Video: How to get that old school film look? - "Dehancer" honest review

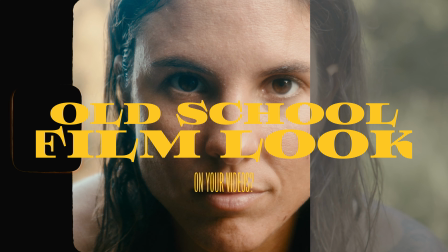[0:00]
How do you get that old school film look on your videos?
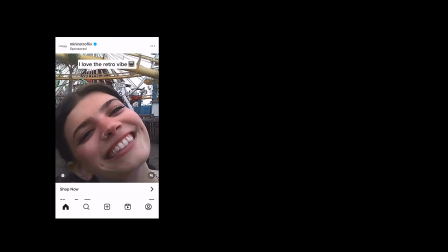[0:04]
There is a gazillion ways nowadays, from Instagram and TikTok filters to apps and integrations on the phones.
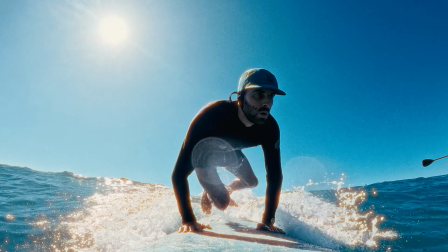[0:12]
However, I must say, they are pretty limited and not necessarily accurate to what actual film looks like.
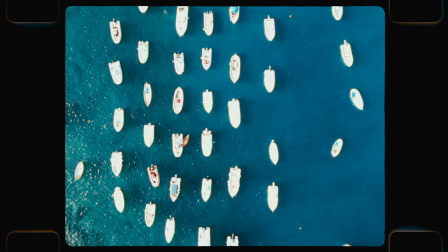[0:19]
And if you are more concerned about getting it right for the eyes of those people who know their stuff, then I recommend digging a little bit deeper.
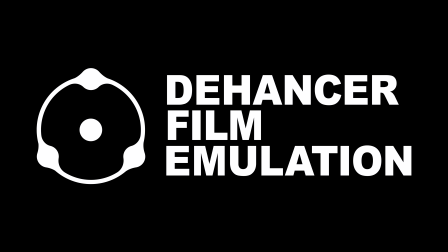[0:27]
Let me show you Dehancer, a film emulator that has worked hard on perfecting the look for us
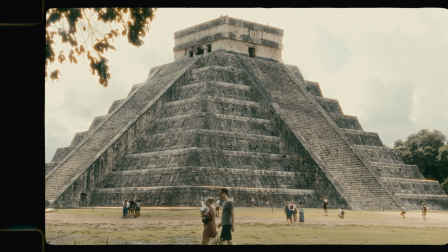[0:33]
video creators who use digital cameras but still want to achieve that nostalgic film look.
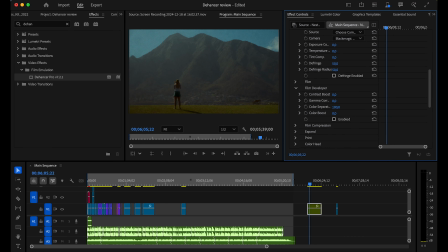[0:38]
The Dehancer team approached me and asked me to give an honest review about this plugin, so anything I say is 100% my opinion.
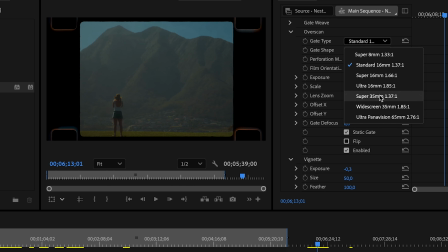[0:47]
I will be testing it in Adobe Premiere Pro, but this can be used on more softwares.
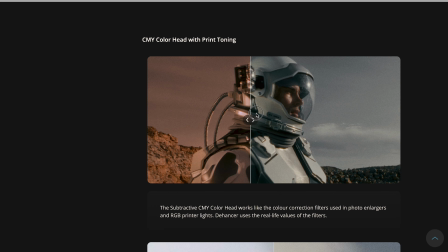[0:52]
Now, I want to start this review by stating that this is not a simple plugin.
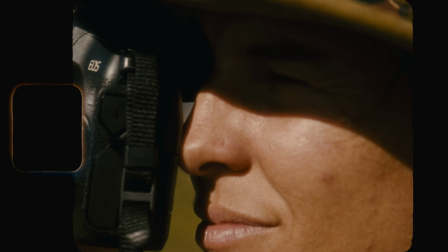[0:56]
If you have little to no experience in the video editing field, especially color grading, this will probably be an overwhelming experience.
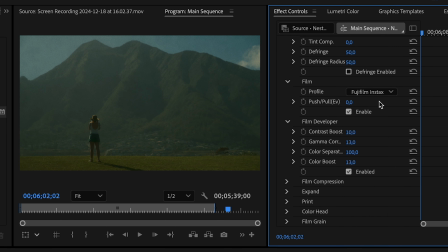[1:04]
And even for someone intermediate to expert like me, it took me some experimenting before I could use its tools correctly.
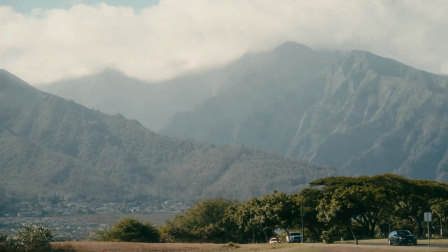[1:10]
Why? Because it offers a lot of options to manually create the film look that works for you.
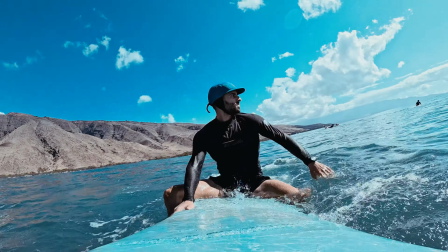[1:17]
And that's what I like the most. They have put so much effort into creating a very sophisticated film emulation plugin.
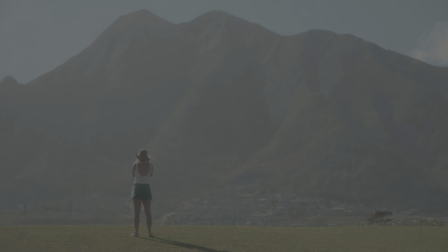[1:24]
Let me show you how I color graded this digital footage to make it look like this.
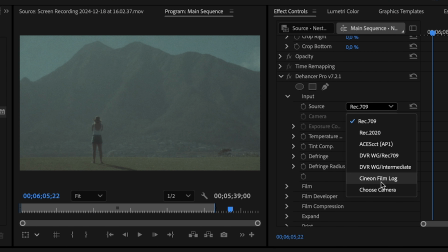[1:31]
To start, Dehancer offers over 130 camera inputs.
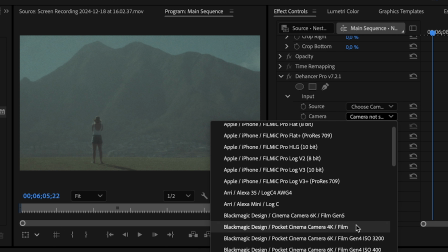[1:36]
And even though I shot this on a Blackmagic Cinema Pocket 4K, I prefer the 6K look. And if you don't find your camera here, don't worry. Just choose the look that you find more appealing, and you can get even more manual by adding or decreasing the contrast,
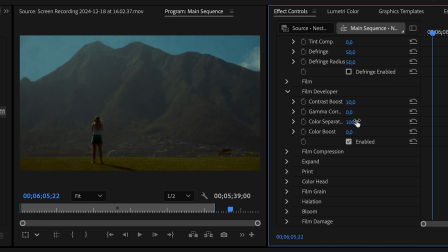[1:51]
saturation, and more, using the film developer. You can then add the type of film you want to emulate, and you can choose from so many options, it's crazy. Again, I'm not an expert on film, but I already love how good the footage looks.
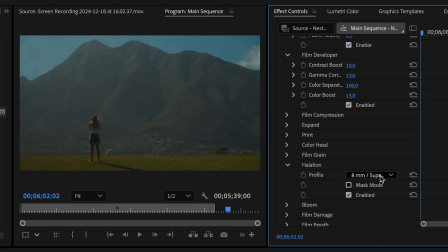[2:06]
I then experimented with the halation feature, which creates a halo around the highlights, contrasting edges, and light sources.
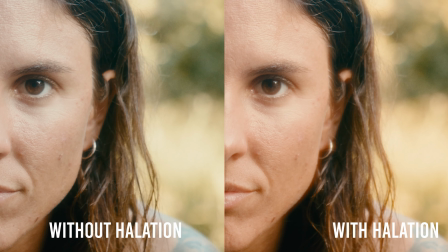[2:14]
Additionally, halation adds vibrancy and beauty to the skin tone.
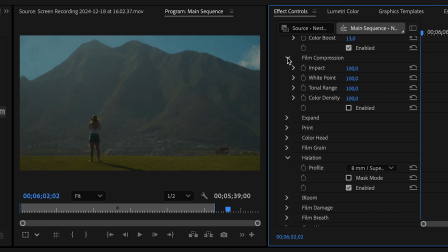[2:20]
The film compressor decreases the highlights and gives you more possibilities to adjust them as you like. In this case though, I'll leave it disabled.
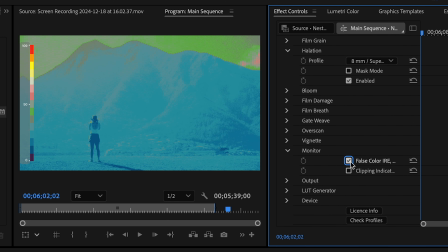[2:29]
The monitor here can be used to check the exposure as you color grade, making sure no colors are peaking.
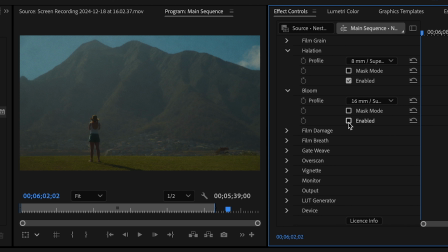[2:36]
The bloom tool enhances a vintage experience that is typically accomplished with optical filters,
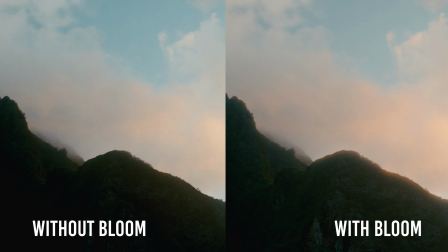[2:43]
exotic lenses, and small format film by providing a gentle glow or mist around brilliant objects.
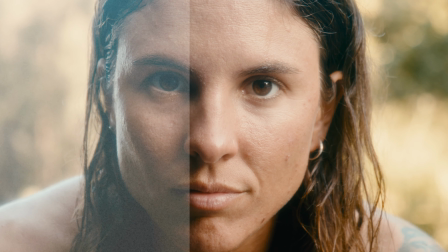[2:51]
The film grain on Dehancer, compared to other tools where you simply add a grain overlay, produces specific image grain to each frame,
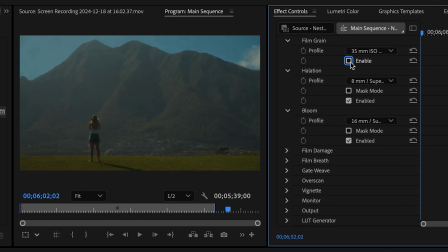[2:59]
rebuilding the image from scratch based on the shot's color and brightness.
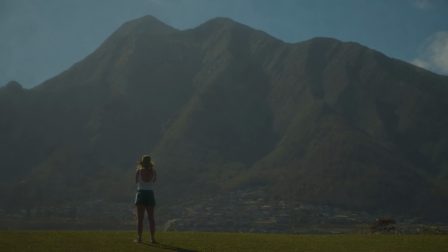[3:04]
Now that's a huge quality increase.
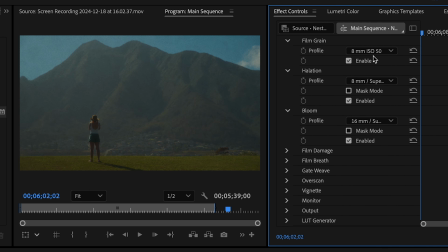[3:07]
And you can adjust the ISO and pick among very heavy 8mm grain all the way to more subtle 65mm. I also love Gate Weave, which emulates the movement of the film while it's being pulled by the projector.
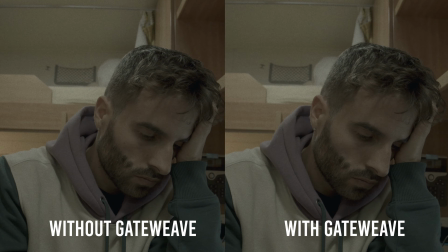[3:24]
Here, I like to add a projector sound to make the experience more realistic.
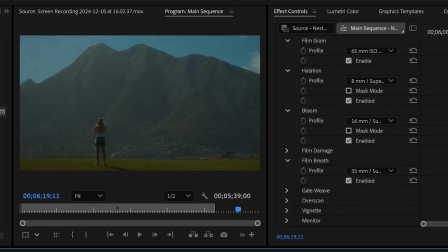[3:30]
Talking about realism, Film Breath will add the change in exposure as the clip plays, just like the analog cameras do sometimes. Now, I do think it's quite a heavy one, and I usually don't want to use it, but it's nice to have the option.
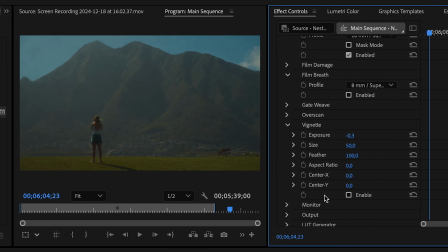[3:45]
The vignette is supposed to be a defect on the lens, but at the same time increases the tension on the frame, especially guiding the eyes of the viewer towards the center. I'm not too crazy about film damage, which adds dust, scratches, and hair in some frames,
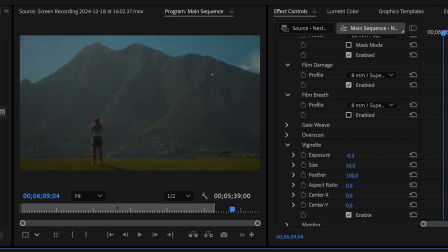[4:02]
but it does add to the analog realism, and like each of these tools, you can adjust the amount.